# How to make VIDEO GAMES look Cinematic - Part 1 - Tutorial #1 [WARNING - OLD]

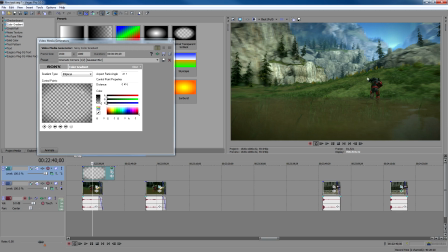That oval is very noticeable. What I figured out is that I want to blur it, to blend it in there. And that's one half of what we're going to be doing right now. So what I went
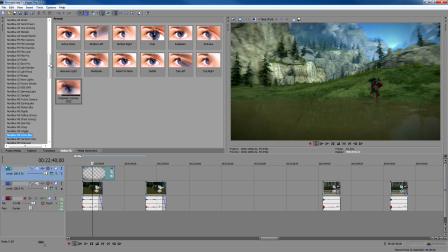ahead and did is make a video preset for blurring the cinematic corners. And that's with the new blue effects that I purchased for Vegas. And these are amazing. If you don't have them, they help a lot. And it literally adds so many, hundreds and hundreds of effects.
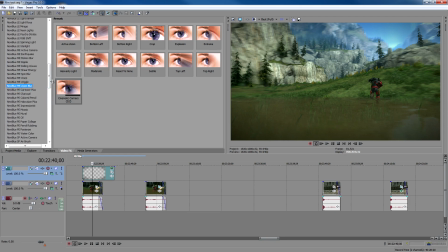So I definitely recommend getting that because it helps out in this scenario. If you don't have it, you can still use this one right here, Gaussian blur, Gaussian, whatever, however we're going to say it. You can still use that one as well, but it doesn't work as well as the new blue effects.
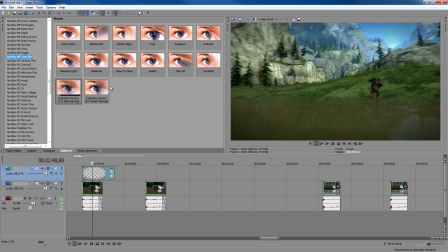which the one I use for it is Zoom Blur. So looking at it right now, I have two presets, as you see. We have for bright lighting, for dark lighting. So I'll go ahead, and since this is outside sunshine and it's obviously bright lighting, drag and drop on the clip.
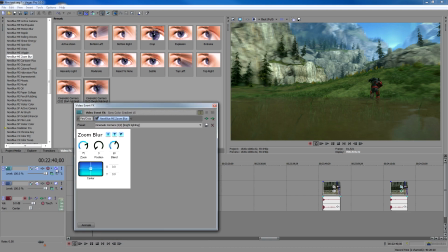Didn't see much happen, but it's very subtle, but it made it look just a little bit better. So now that I flip it back and forth, you don't see that oval anymore, or you barely do, which works when you have an active video playing. You won't be noticing that oval at this point. So that's why I have it here.
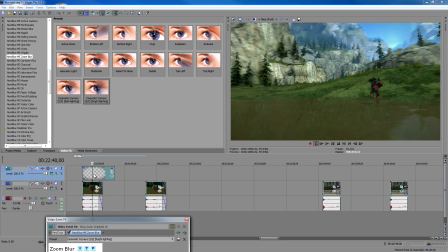So let's go ahead and move on to bringing it over to our clip that we're going to be editing. Bring it on over.
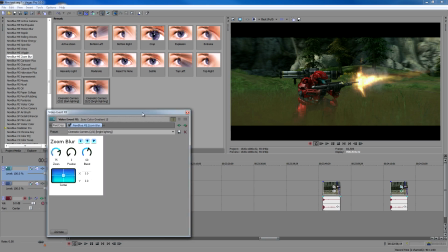Now we have cinematic bars and the corners. But if you haven't noticed, we added the cinematic bars, which the darkened corners are still to the ratio as if the bars weren't there.
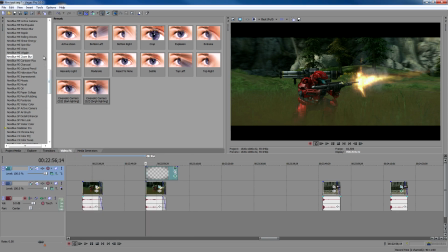So what I had to do again for part three of this was squish it with the deform plugin. Go ahead and click deform, and you want to compress it to the 2:3:5 ratio. So just the cinematic corners though. So I go ahead and drag and drop there.
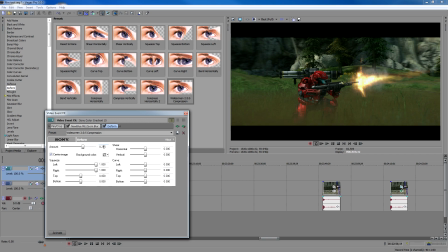And the perfect one, is the perfect amount, of course, is 0.244. It squishes the corners to fit right in here nicely.
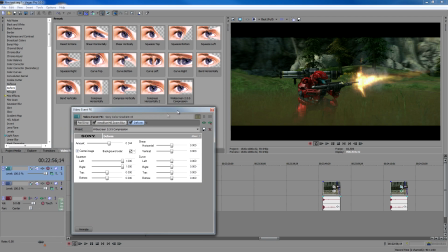If you can't already tell, the video is looking a lot better. So let me go ahead and flip it on and off. You see, it's subtle, but it makes a big difference. And that's all, you know, making something look perfect is. Subtle things that make a big difference. So there we go, added that.
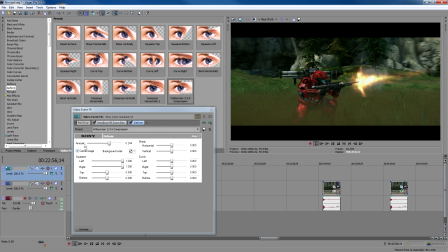So this is the deform amount you want to use, 0.244. Don't change anything else, it's all good. And for the zoom blur,
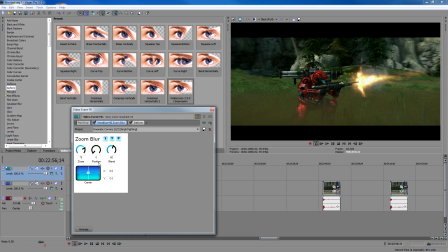for the bright lighting, I zoom at 75, keep the position at 0, and blend at 60.
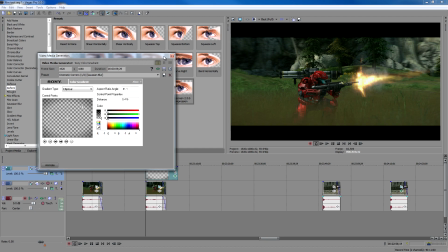Yeah, and as for the cinematic corners from the elliptical one,
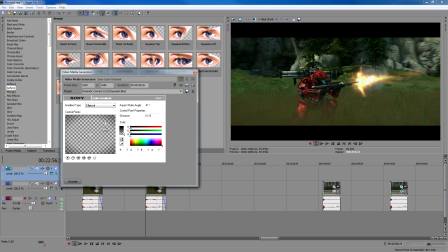I went ahead and placed my one marker here, two marker in the corner at the top right. One, I keep it as completely transparent. Two, I got it about halfway, around that area.
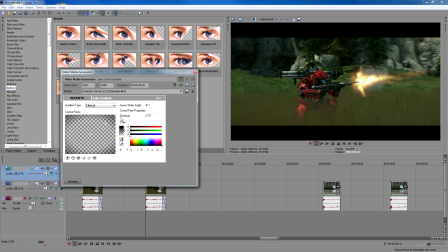So that's what you want to change it from the original all the way to that one, look at it, and use it black, of course, for shading.
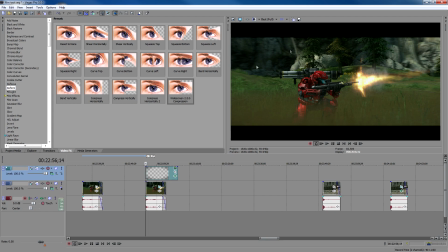So after we got that done, your film will look like this. Looks a lot better than this. Cinematic bars, cinematic corners, just it looks better. Subtle, but better. So let's go ahead and start adding effects into this.
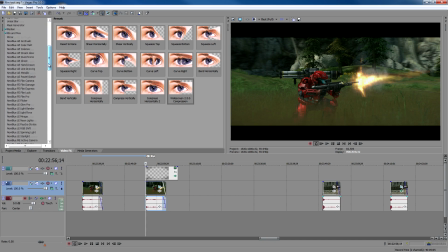Again, I used a Sony New Blue effect called Film Look. It comes with a bunch of presets, but a bunch of them I would never even use originally. Like that, who used that? So I made a couple myself.
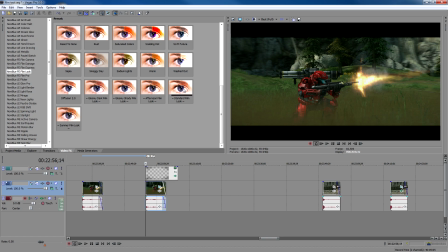In fact, I made 5. First off, we have the standard look, which adds a lot of definition to it, brightens it up just a tad bit, and crushes the black color in the area while still brightening it up, making it look more appealing to the eye.
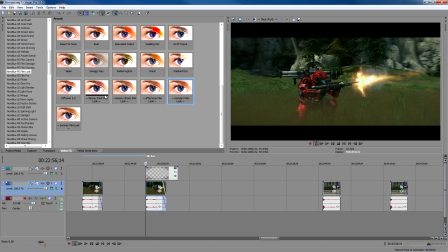So right now I'm going to be using my gloomy dark one for this. Since it's in a bright area, dark kind of averages out in the middle pretty nicely. So I'll use the gloomy dark one I made, drag and drop, and you notice the effect.
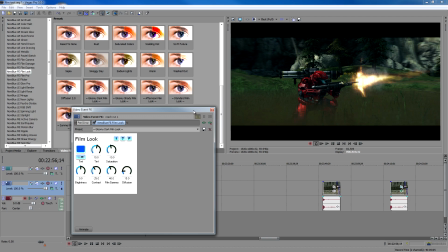So go ahead and tell me what that looks like in the comments if you want. That'd be cool.
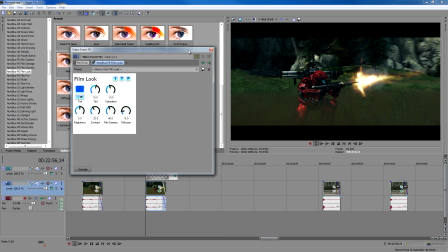But we're going to go ahead and I'm going to show you back and forth what it looks like without and with.
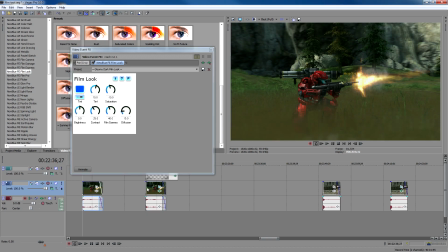So this is without anything. This is with that as well. And just go ahead and compare that for you back and forth. Tell me what it looks like. It's looking pretty nice so far. I think so. So the film look comes standard.
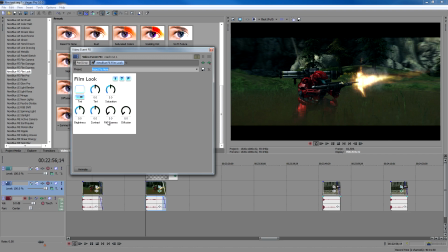This is what the film look looks like. Reset to none. Everything zeroed out, everything zeroed, and the tint set white. Doesn't add anything to the film at all. What tint is right here, it basically sets the mood.
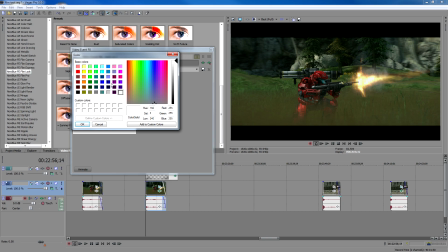The brighter the color, the lighter the mood. Let's say I want yellow, and when I add that tint up, you'll notice it turns yellow.
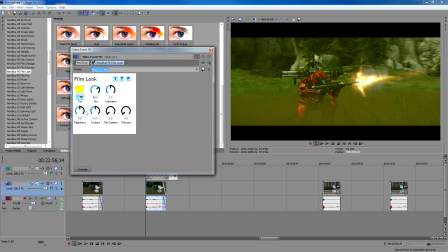So this is where you gotta start evening it out. You don't want it to look like that, that'll look like shit. So I probably keep it, I don't go more than 15 for brighter colors,
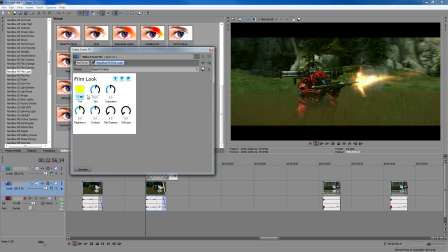so probably for the brightest colors I'd go around 10 is what I usually go at. It just adds kind of a pop to it, more yellowish. This is going to be like sun beating down yellow. Saturation right next to here, I'll show you what it does. If you put the saturation up, up, positive,
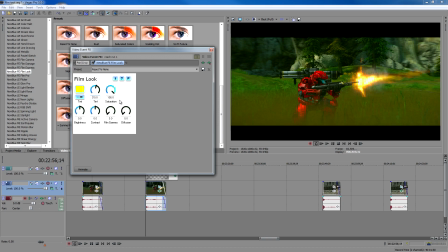it really bleeds all the colors in the clip. It just bleeds them. It doesn't look good when you have it too high, and same thing with a reverse. If you start going the other way, it kind of just dulls the colors out, making it look a little bit better.
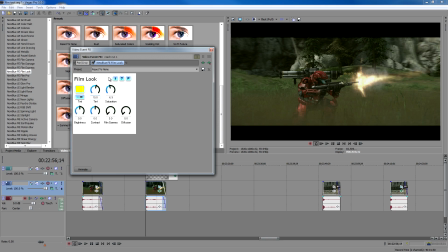So if you have it at 0, I recommend putting it down to at least -5 to -10. It's your call. It's dulling out the colors, but let's go with just -5 for quick tutorial purposes.
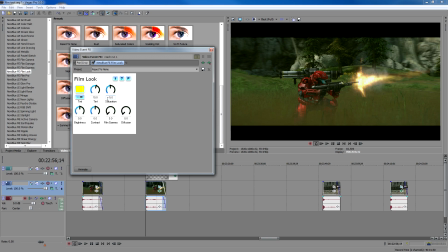So we got -5 and saturation. We have -5 saturation and 10 tint with a pure yellow color. Brightness, I really don't mess with that one in this sensor area because it really has nothing to do other than making the film look too bright and or not bright enough.
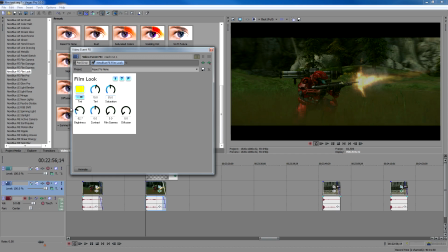So what I do is keep it at 0. And contrast and gamma, this is where you really got to mix the two just right, because that's what makes the film look a lot better.
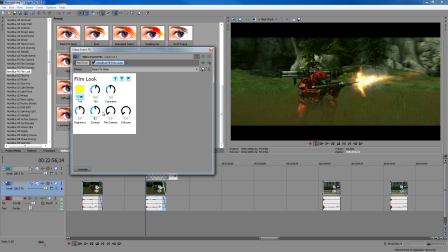It really just darkens and brightens up the film in a way that makes it look a lot better than brightening it, per se. So what we can go ahead and do is, I'll show you what the contrast does. If you bring the contrast positive, it'll start darkening the film.
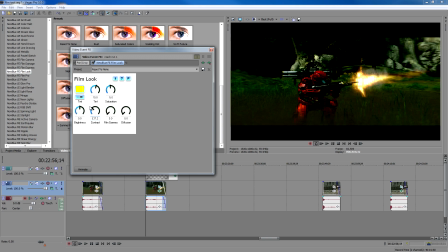Negative will start brightening the film too much.
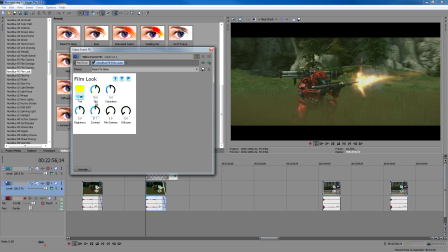You don't ever want to go too negative with it, but the thing about gamma is once you add gamma in there, it will darken the film as well, in a sense.
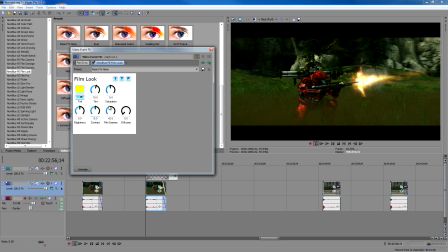But not as much, but it darkens it in a different way than contrast does. So my gamma, it really adds definition more than anything by darkening the film. So let's go ahead and just for quick tutorial purposes, let's keep it at, 40.
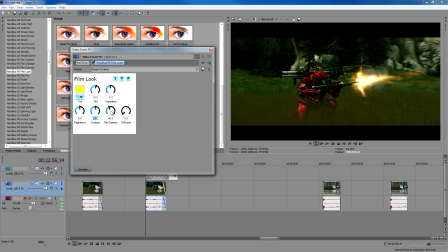See how the film's pretty dark? Contrast, we can keep it at 0, but let's make it look a little bit better by probably putting a negative to brighten it just a little bit to help balance out the gamma. Don't want to do it too much, but let's say -20, -21.2.
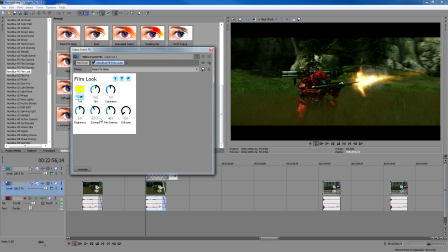How does that look? Looks pretty good to me.
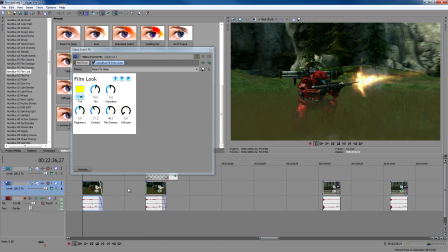Comparing this to the one we just made to the regular, I like a lot better. Tell me what you think in the comments.